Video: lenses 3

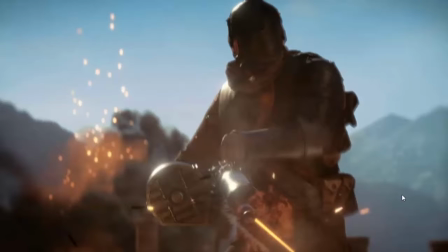So see, you get the point, huh? Now they're focusing on the guy on the front, even though there's so much happening in the back, but those have been cancelled by the type of lens that has actually been used here, which in this case I can say 50 and above. So essentially our
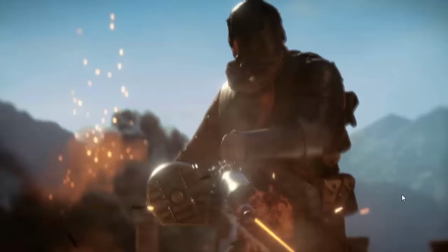focus psychologically is not in the background, it's on the subject, because of the way things are. Because of the lens that was used and the way it psychologically tells us what to do.
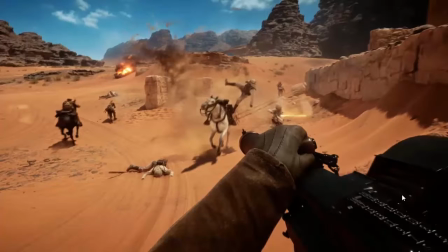Now here we go. As you can see the background, so this is probably 24 millimeter, 16 millimeter. So psychologically there's less attention on the guy holding the gun, but more what the gun is doing.
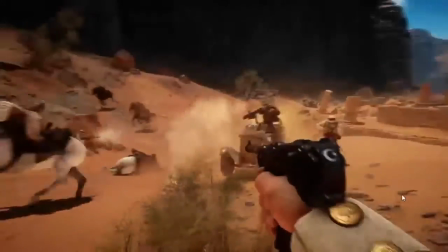And let's continue playing. The same case, let's continue watching.
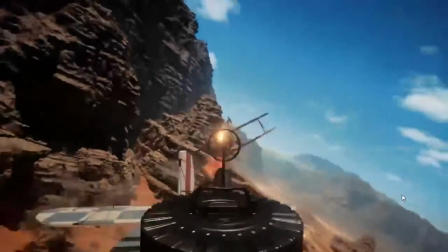I hope you're starting to get the point of what I was talking about.
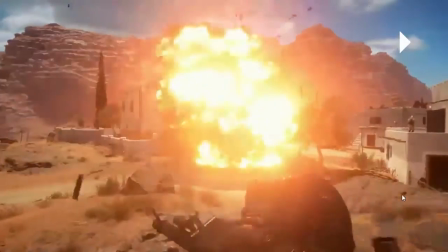So yeah, as you can see here,
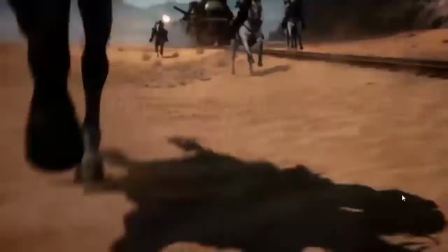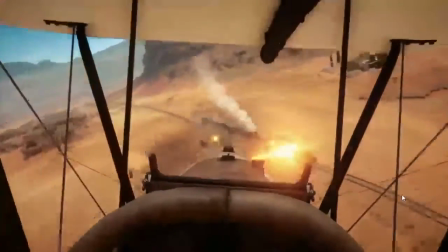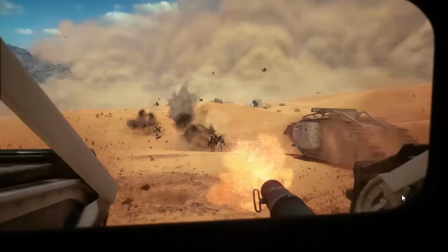yeah, 16 millimeter, probably 16 millimeter, but something on the low focal lengths.
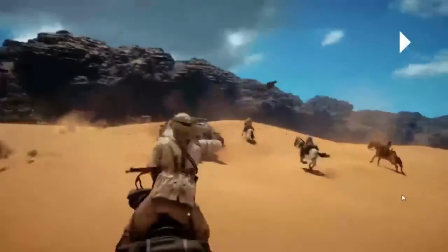Lower focal length.
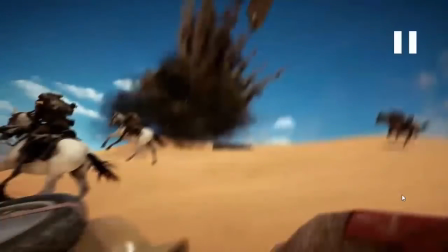lower focal length, lower focal length.
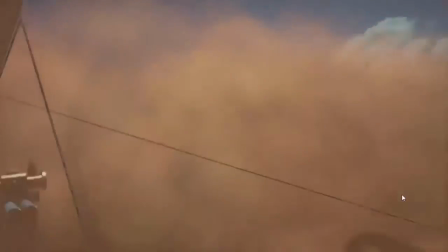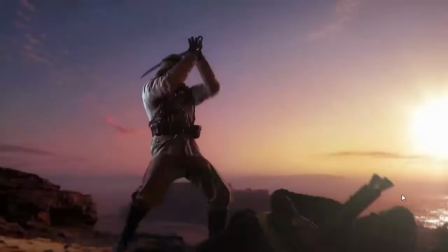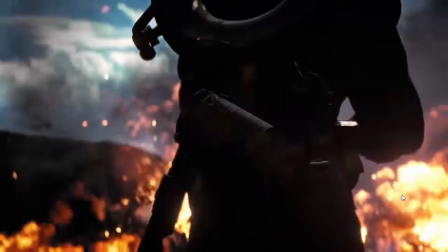So you essentially get the whole point of what I'm talking about, right?
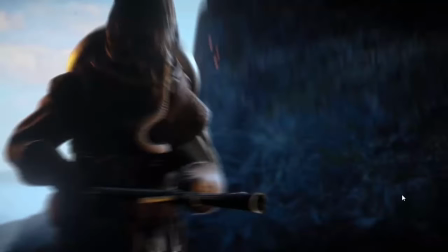When it's the kind of shot where the focus is on the is on the subject, as in here, they use those kind of lenses that I was talking about. 50 millimeter and above, maybe 35. Like here, like in this shot.
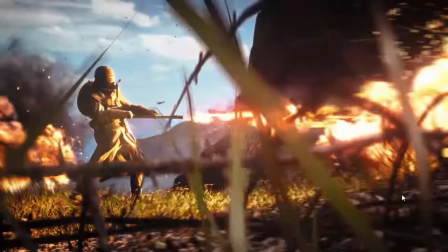Even in this very same shot, it looks like a 50 millimeter lens because there isn't much background. The background, if it was a 16 millimeter lens, we could have seen more of the mountains. But here the focus is on this guy who has this flamethrower,
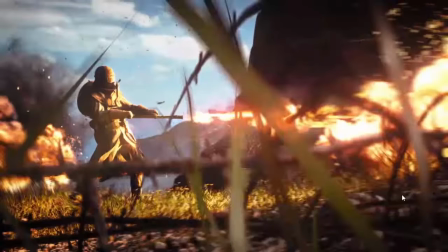and that's where the director or the creator of this trailer wants us to look.
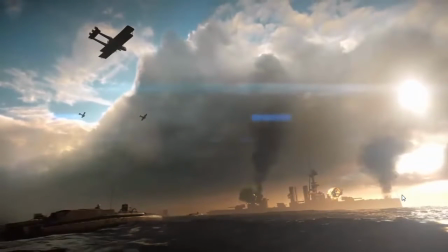And this is the shot I love the most. This is like a 16 millimeter lens. So essentially, the director wants us to see the whole boat. If they used the whole boat, the whole scenario, the sun in the back, everything,
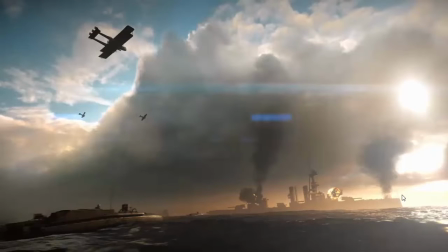so the 16 millimeter lens allows us to see everything in the background. So if there was something in the front, let's say like somebody holding a gun, it wouldn't be much of our psychological focus because the lens wants us to see the background. Okay, so that's essentially it. And by the way, I'm not advertising this game.
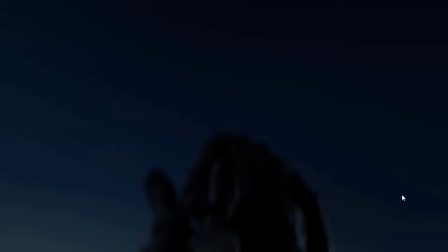I just love the trailer. I haven't played the game yet.
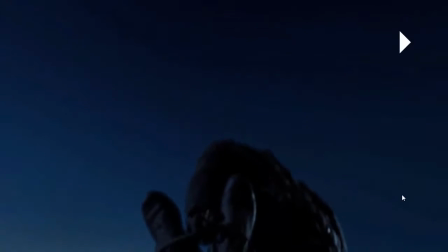Okay, so here is one of those lenses which has the focus on the guy, the subject. So this is probably 35 millimeter or 50 millimeter lens.
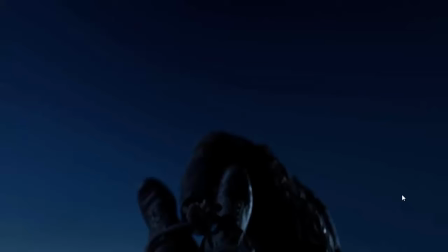So it puts us in a psychological state where we focus on the subject and not the environment yet.
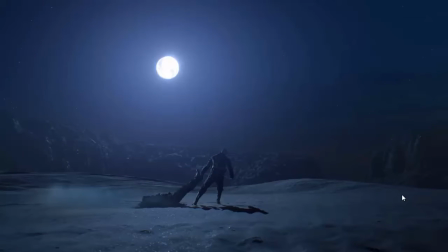But as we go, even in this shot, it doesn't put that much focus on the environment, rather on what is happening here, which is somebody dragging somebody.
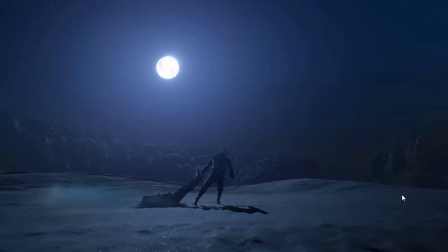So I would say this is maybe a 35 millimeter or maybe 50 millimeter lens because of the way it makes us think. It doesn't make us feel that much about the background. And by the way, this will work the best if you watch this trailer before.
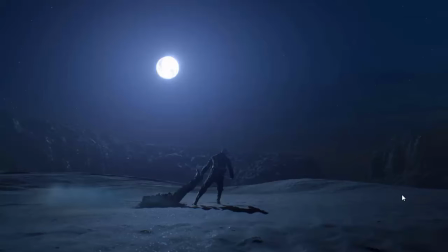If you watch this trailer before watching this tutorial, because there's this psychological thing that is called priming. Because if you watch this tutorial and then go and watch the trailer, you wouldn't see things the same way.
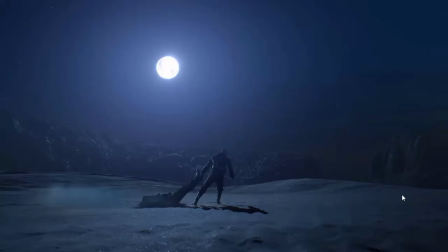You get that much psychological reveal, after you've been told, okay, remember this shot. How did you feel about this shot? It's like, oh, that shot felt I don't know, this guy was killing it. I don't know, I felt scared. And I'll tell you, because that was a 50 millimeter lens, it'll make more sense.
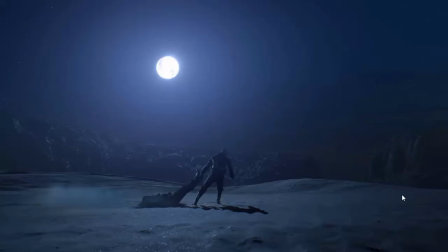So I highly recommend you watch the trailer, even though so much time has passed. But I'm going to do another one, and I would highly recommend that you watch the trailer before watching this.
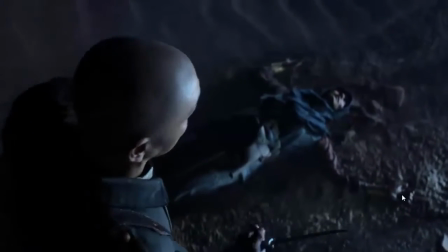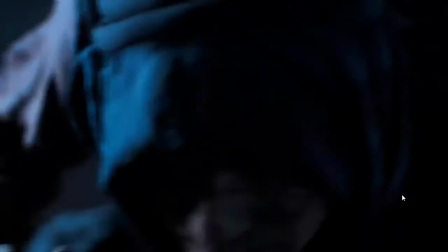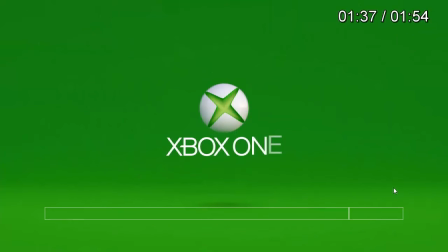Okay, so that's enough. That will be advertising Xbox. So that's essentially it.
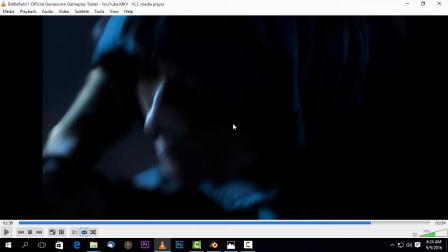So I'm going to show you another use of 16 millimeter lens on 16 millimeter lens on close-ups artistically for music videos. So I'm going to pause and then I'm going to show you that shot in a while.
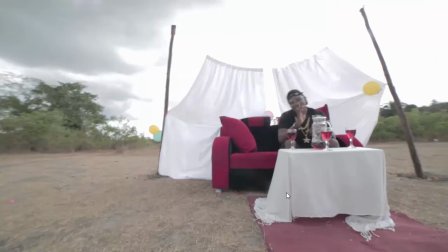So here's the shot essentially. So this was for a music video. I helped. It wasn't my music video. I helped. But essentially, even though in this shot the focus is actually supposed to be on
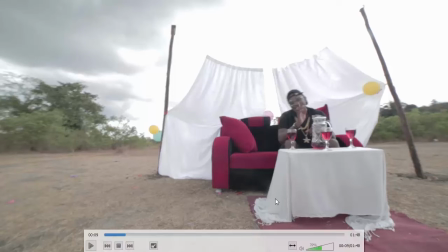this guy over there, taking a drink and stuff, but for artistic reasons
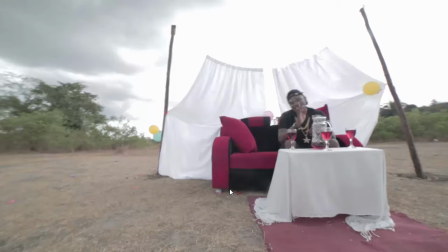beyond human understanding, not beyond human understanding, but for artistic reasons, the lens that was used here was a 14 millimeter wide angle lens.
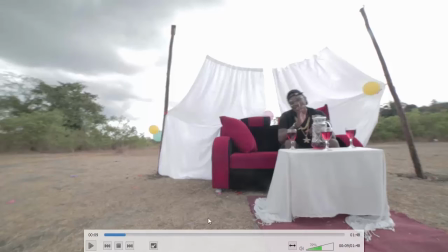So let's just play and see what it does.
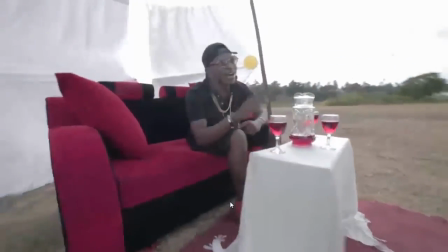So yeah, the focus is actually the guy, but we get a little bit feeling of the background.
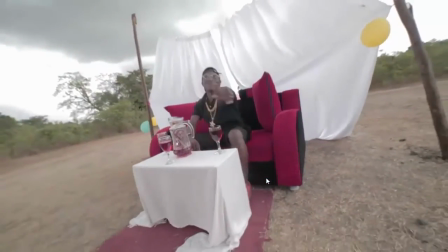And essentially this lens was actually selected because, because of the way it makes the camera movement feel,
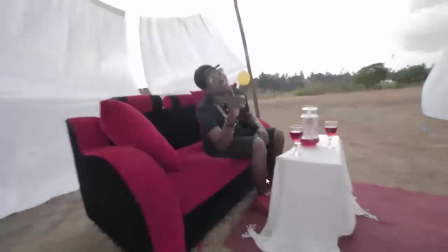it has this kind of bulgy look that is actually good in this case.
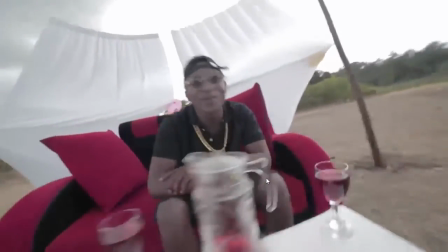So when I told you before that
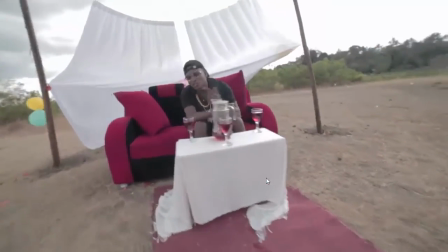you should understand these rules so that you can understand when to break them, but I've pretty much given you the constants in case you don't want to use too much thinking.
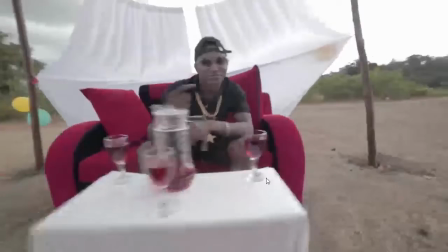You will be safe using wide angle lenses to show more of the background.
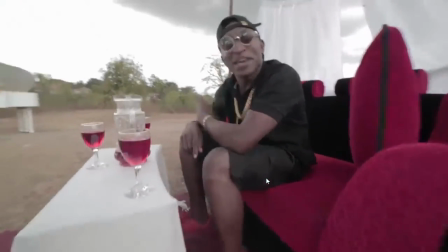And when I said wide angle lenses, I'm talking about 14mm lens,
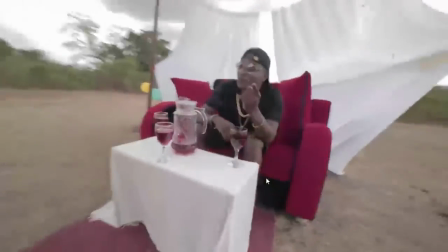16mm lenses to show more of the background, and 50mm and above to show more of the subject.
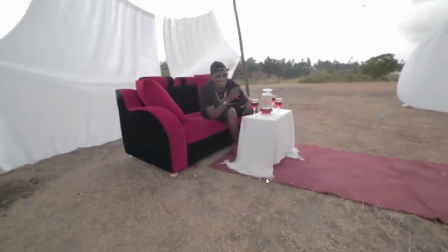But in this case, it was actually the vice versa, but it was used for artistic reasons.
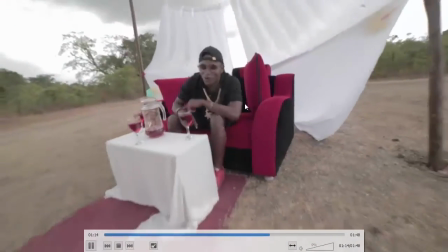Okay, so yeah, so that's essentially what I wanted to show you.
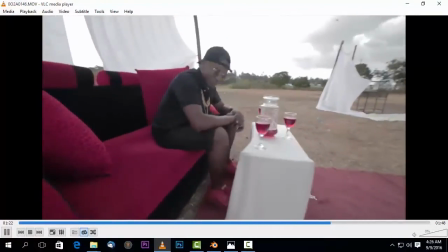Now I'm going to stop this part, and then I'm going to go to and play another trailer in the next tutorial,
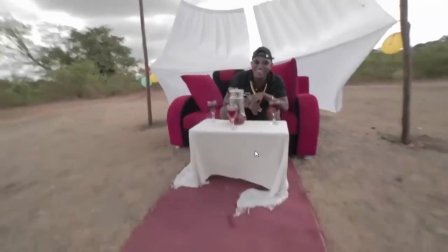so that you get a little bit of more understanding of what I'm talking about.
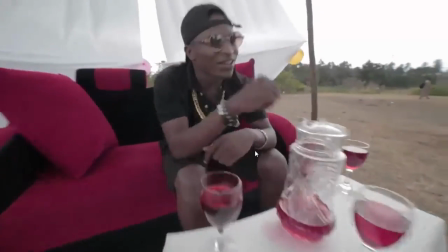I would like you to see it in action. I don't think maybe you looking one trailer will be enough.
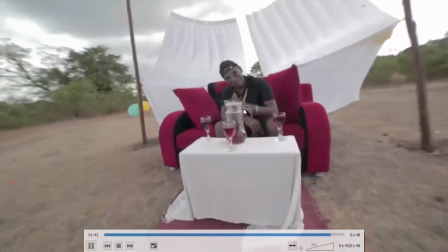Maybe you didn't understand in this part. We are going to play another trailer again. Maybe perhaps this time, yeah, we're going to play another trailer.
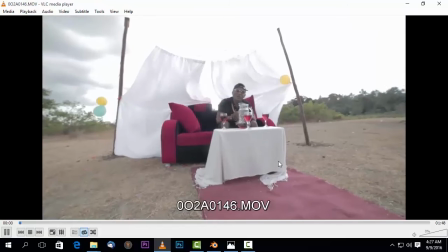So see you on the next trailer, on the next episode. Thank you for watching, and see you on the next part.